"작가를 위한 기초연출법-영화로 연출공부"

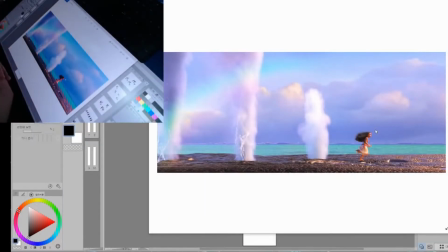이거를 만약에 일본에서 만들었잖아요? 그러면 동선이 반대였을 거예요 제가 알기로는 이슬람 문화권도 아마 반대로 쓰는 걸로 알고 있는데 그쪽에서 만든 콘텐츠에서도 아마 반대가 되지 않았을까요? 콘텐츠 같은 경우엔 그 나라의 습관을 그대로 따라가거든요 미국은 왼쪽에서 오른쪽으로 있잖아요?
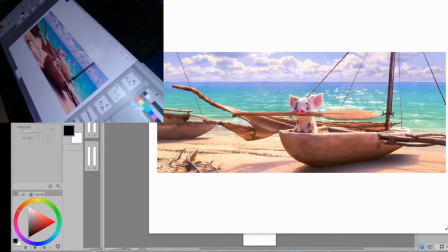그래서 모하나가 가는 방향이 포지티브한 방향입니다 순방향이에요 갑니다 그리고 이거는 마스터샷에 해당하는 거죠 눈높이도 보세요 계속 눈높이를 저기 지금 수평선에 맞춰서 보세요 수평선이 지금 눈높이라고 보시면 돼요 그 정도 높이에 지금 카메라가 있는 거예요 모아나의 허리 쯤에 있죠.
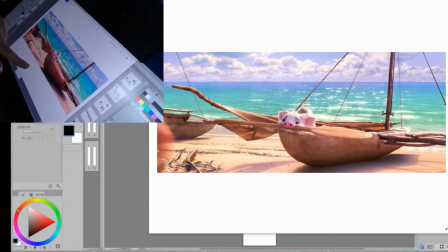수평선이. 여긴 어때요? 여기도 비슷하죠. 모아나는 계속 오른쪽으로 가고 있어요. 화면의 방향을 보세요. 배두 방향을 보면 오른쪽을 향하고 있죠.
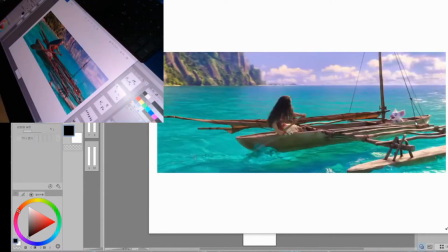모아나는 이렇게 왔죠. 일관되게 계속 왼쪽에서 오른쪽으로 갑니다.
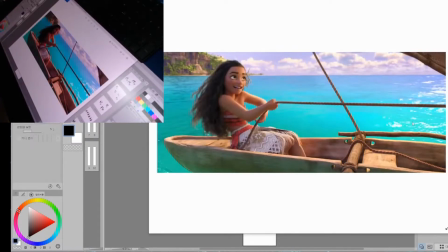수평선의 높이를 보세요. 여기가 지금 눈높이거든요. 연출을 하실 때 눈높이의 의미를 이해를 하셔야 돼요.
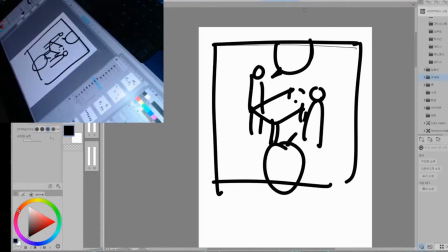카메라에 높인 거죠. 그러니까 가끔 보면 이런 식의 앵글을 과하게 쓰시는 분들이 있어요.
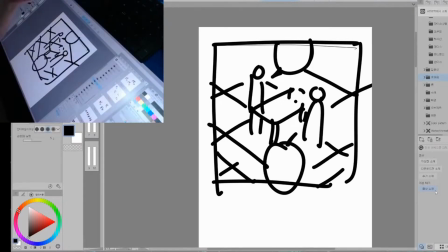아무 의미 없이 이 앵글을 쓰시는 분들이 있어요. 이 앵글은 업저빙하는 앵글이에요 감정이 들어가는 앵글이 아닙니다 제가 읽어본 바에 의하면 작가들은 본능적으로 알고 이 장면을 업저빙하는 장면으로 써요 그런데 가끔 이해를 못하는 상태로 이 연출을
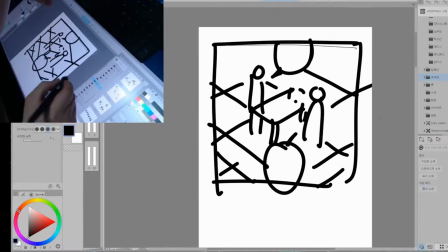쓰면 여기에 감정을 실어버리는 경우도 있거든요 여기에 감정을 실으려면 어떻게 돼야 되냐면 이렇게 돼야 됩니다
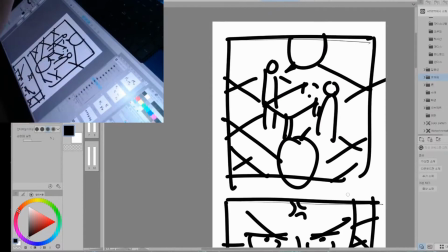이게 바닥이죠 이 앵글에는 감정이 실리지 않아요 관찰자 시점이기 때문에 건조한 시점이에요 이
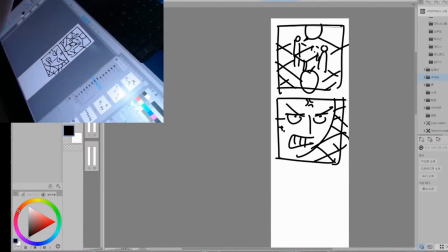앵글을 쓰실 때 조심히 해서 써야 된다 앵글의 목적을 확실히 이해를 해야 된다라는 거고요 자 갑니다 앵글이
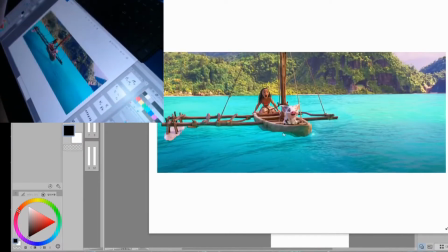바뀌죠 왜 바뀌었을까요 여기서 자 다시 계속해서 눈높이를 보세요 그리고 진행방향 오른쪽으로
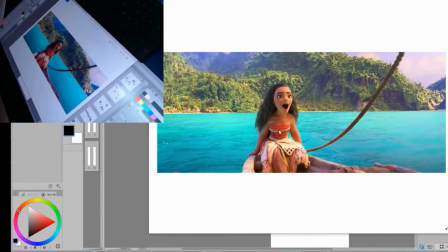나갑니다 그러다가 위기가 살짝 오죠 자 보세요 돛을 아까 보여줬죠 돛을 보여줬는데 이
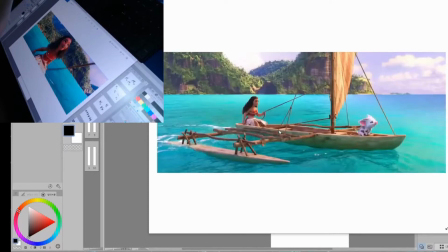친구가 지금 라이징합니다 지금 카메라 위로 올라가요 수평선을 위주로 보세요 수평선을 중심으로 계속 인물이 위로 올라갑니다 그러다가 뭔가 바뀌었죠 분위기가 분위기가 아래를 향하고 있죠 배가 화면상에서 이렇게 돛이 펴졌어요 그리고 아까 돛을 보여준 이유가 이거죠?
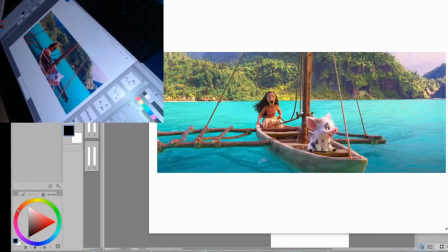돛을 보여줄 때 앵글을 그렇게 바꿨던 이유가 바로 그거예요 눈높이가 계속해서 이랬다가 갑자기 앵글이 탑뷰로 바뀌죠?
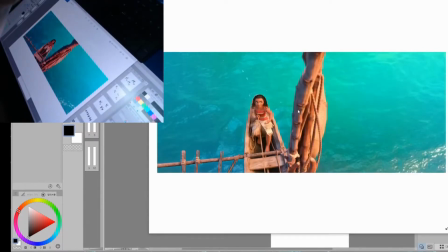그러면서 돛이 가운데 있죠? 모아나는 돛을 쳐다보고 있고 돛은 접혀있죠? 기능적으로 쓴 거예요 컷을 그런데 어떻게 돼요?
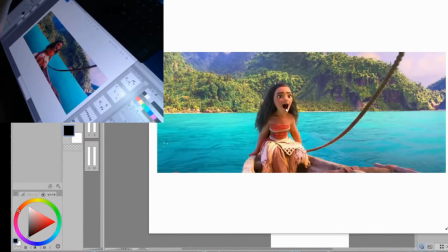모아나는 신이 나서 노래를 부르면서 점점 화면에 수면의 위쪽으로 저기 뒤에 수면을 가만히 있죠?
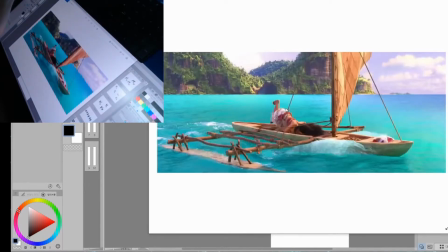수면의 위쪽으로 올라갑니다 그리고 나서 갑자기 바닥으로 초박해요 돛이 펴지면서 요거를 위한 기능이었어요.
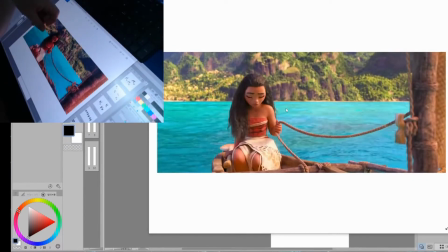앞에서는 1차로 놀라죠. 하지만 괜찮아 뭐 이러면서 다시 이제 출발합니다. 파도가 와요. 파도의 높이를 보세요. 자 그동안의 파도의 높이는 요정도였어요. 모하나의 목 정도. 아까는 처음에는 어디였어요. 허리였죠. 허리에서 목까지 왔다가 다시 보세요.
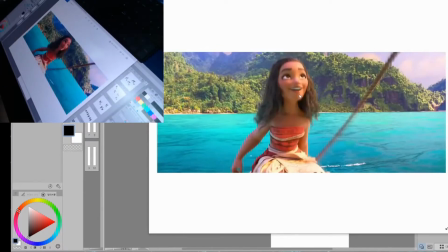여기까지 올라왔었죠. 모하나는 여기까지 올라왔어요. 이렇게 올라왔다가 한번 쳐박히고 여지 없습니다.
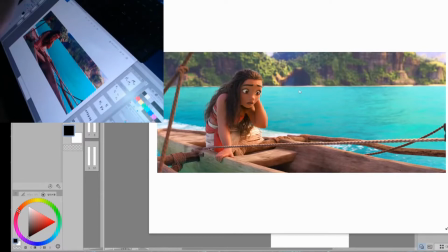뭔가 위기가 오거나 뭔가 변화가 오면 앵글이 변합니다. 앞에 폭선이 깔리고요.
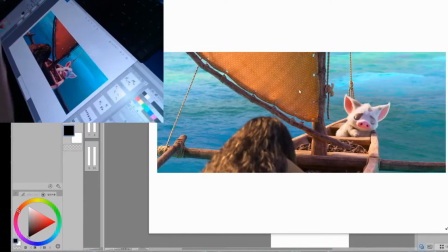그런 다음에 갑자기 수평선이 안 보이죠. 수평선이 안 보여요.
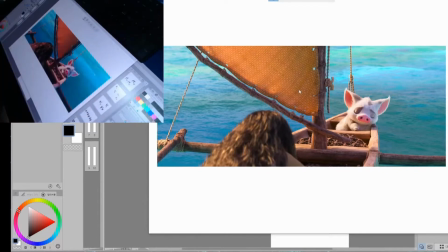이제 거대한 바다가 오는 거예요. 모아나한테. 전에는 모아나의 눈높이에 분명히 수평선이 있었는데 수평선이 안 보입니다.
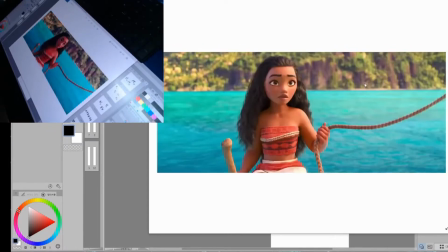수평선은 어딨나요? 자 여기 있죠. 저 높이. 모아나의 시선이 위를 향하고 있죠. 지금 보고 있는 컷들은 다 모아나에게 감정이입이 된 상태로 보이는 컷들입니다. 모아나가 바라보는 바다라는 게 지금 모아나가 나가야 하고 개척해야 할 대상이잖아요.
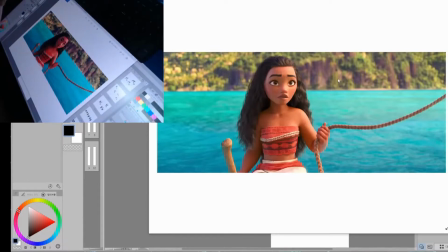그런데 그 바다가 지금까지는 높이가 허리, 목, 가슴, 어깨 이 정도에 걸쳐 있었어요.
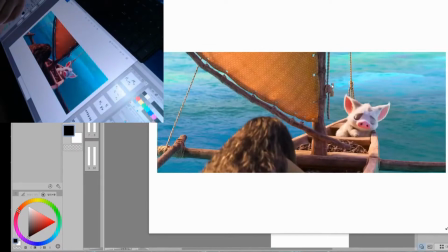그런데 갑자기 한 번 처박히니까 물이 어떻게 돼요? 벽이 되죠.
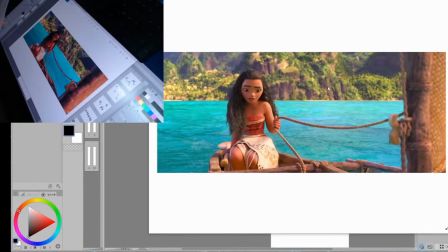그리고 처박히자마자 시선은 45도 밑을 향하죠.
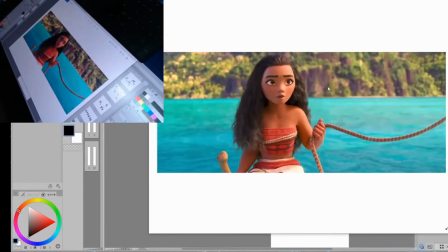그런 다음에 집채만큼 파도가 오는데 시선이 올라가죠 위로 위기가 왔어요 이제 도시 펴집니다
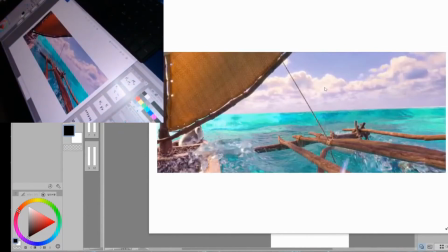넘어가고 안정적으로 넘어왔고 아까 보여드렸던 것이죠 배가 방향이 바뀌었죠 분명히 이 돼지는 화면의 가운데에서 오른쪽을 향하고 있었어요
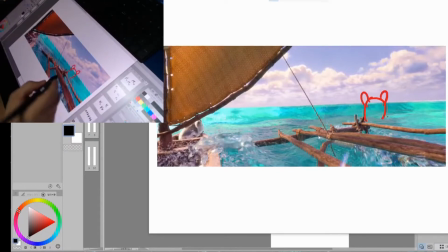돼지가 여기 있었다고요 여기 원래 화면에 배는 이쪽 방향으로 올라가고 있었고 수평선의 기울기를 보세요 수평선의 기울기가 기울어졌죠
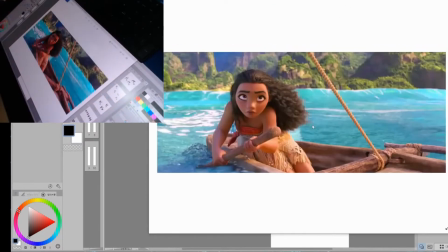이 앞에는 어땠을까요 수평선은 일정했어요 심지어 여기서도 일정하죠?
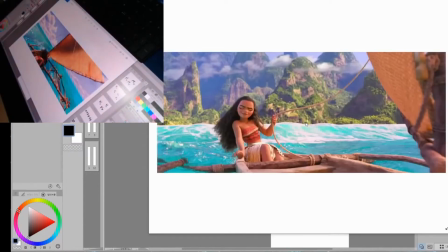여기서 어때요?
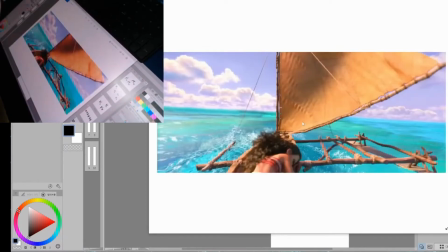계속 일정합니다 거의 수평을 이루고 있어요 그러다가 이제 기울어지죠 위기가 온 거예요 이렇게 눈높이에서 보여주는 캐릭터 등을 보여주거나 이런 것들은 캐릭터한테 감정입을 하라는 거예요 지금까지의 장면들에서는 모하나의
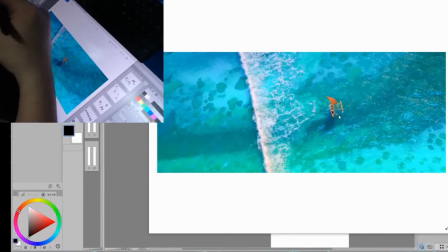눈높이에서 바다를 바라봤어요 바다가 망망대해였어요 파랗게만 보였다고 바다가 이
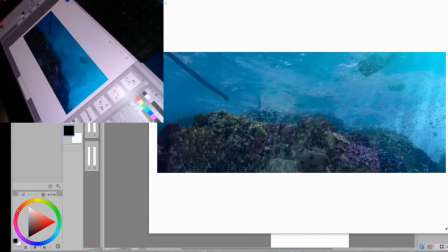바로 전장면에 바다는 이런 모양이었어요 처음에 바다에 나가려고 할 때 그때 바다가 어땠어요?
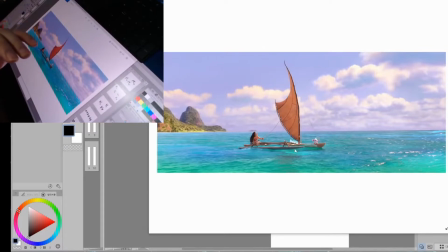가늠할 수 없죠 그냥 파란색이에요 물론 약간 깊은 바다는 아니겠지만 모하나가 패쳐나가야 할 망망대회였다고 지금까지는 자 이런 바다를
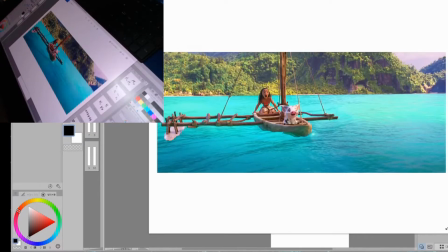나가려고 했던 거예요 모하나는 위기를 겪으면서 이런 바다가 된 거죠 아까 말씀드렸듯이
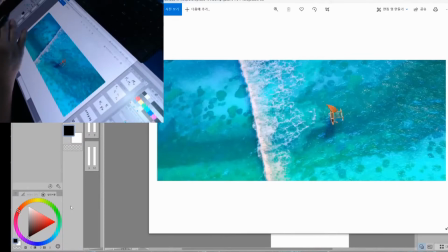앞에서는 굉장히 거대한 바다였는데 여기서부터는 객관적인 바다가 됐어요 자 어때요? 깊지 않죠? 바다에 그 바닥이 다 보일 정도로 헌하게 보일 정도로 깊지 않은 바다고 누가 봐도
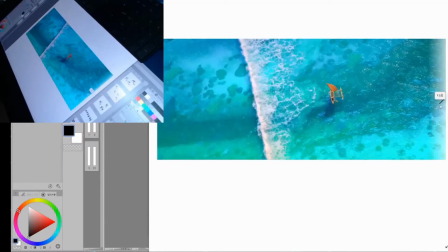그냥 물놀이하는 바다예요 배는 반다 모양으로 뒤집혔고요 그러니까 뭐냐면 여기서 어떤 걸 느낄까요 사람들은 아 이게 별거 아닌 바다네 위에서 바라보니까 그렇죠 별거 아닌 바다네 그리고 모하나는 그것도 헤쳐나가지 못하는 애네 지금 의욕만 많고 그거를 헤쳐나갈 능력은 없는 애구나 라는 거를
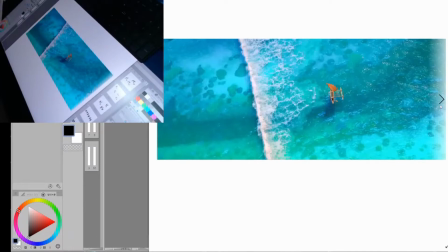은연중에 심어주는 거예요 독자들한테 파도는 어느 쪽으로 가요 오른쪽에서 왼쪽으로 가죠 모하나는 요 자군 앞에 연안도 벗어날 수 없는 나약한 존재라는 거를 이 큰 화면 안에
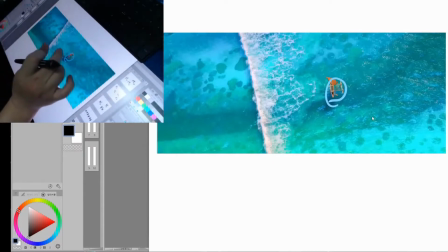요만한 지금까지 등장했던 그 모하나가 등장했던 것 중에 가장 작죠? 이만한 화면에 요만하게 등장합니다. 가랑잎이 떠있는 것 같은 느낌으로 나약한 존재임을 보여주는 거예요. 이 장면이 전환이 되기 전에 이 다음 장면에서 이제 모하나가 위기를 겪거든요? 죽음의 위기를 겪는데 그 죽음의 위기를 겪는 것이 이런 바다라는 거예요.
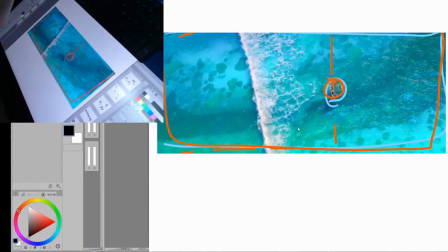이거를 앞에서 보여주는 겁니다. 전화점이 되는 거예요. 이 점이 다른 뷰를 보여줌으로써 그리고 이 장면을 그 점으로 이제 어떻게 돼요? 모든 장면은 지금까지는 계속해서 포지티브한 방향으로 진행이 된 반면 이제부터는 네거티브 자,
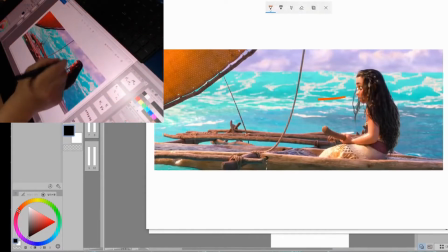무한화는 어떻게 됐어요? 이제 어느 쪽을 봐요? 이제 이쪽을 봅니다 원래는 이쪽을 보던 애였어요 계속해서 이쪽을 보면서 나아가던 아이였어요 본인이 개척해야 할 미래를 향해서 그리고 앞을 향해서 나아가는 방향을 보다가 그 두 번의 파도를 맞는 다음에 바로 이쪽을 봅니다 자 어때요?
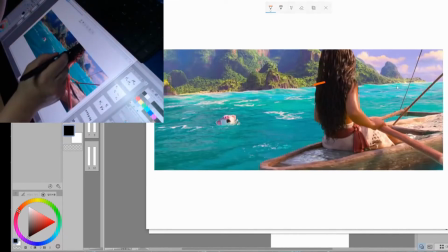그렇죠? 뒤를 보죠 이제?
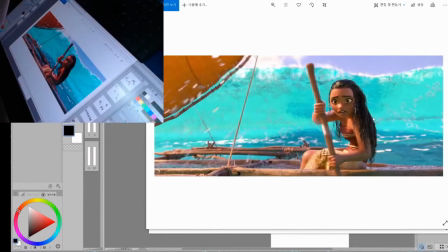뒤에 파도는 밀려오고 겁에 질리고 수면 높임 높아지고 굉장히 의도적으로 잡았죠?
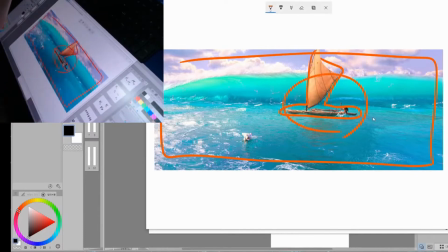이 화면 안에 이만한 화면 안에 이만하게 잡았어요. 그러면 여러분들도 콘티를 짤 때 어떻게 해야 될까요?
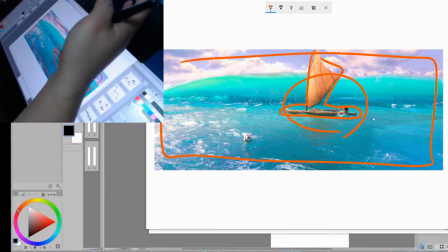주인공이 자연이라든가 아니면 더 강한 상대라든가 이런 시련 앞에서 나약한 존재를 보이기 위해선 높은 시련을 보여줘야 되겠죠?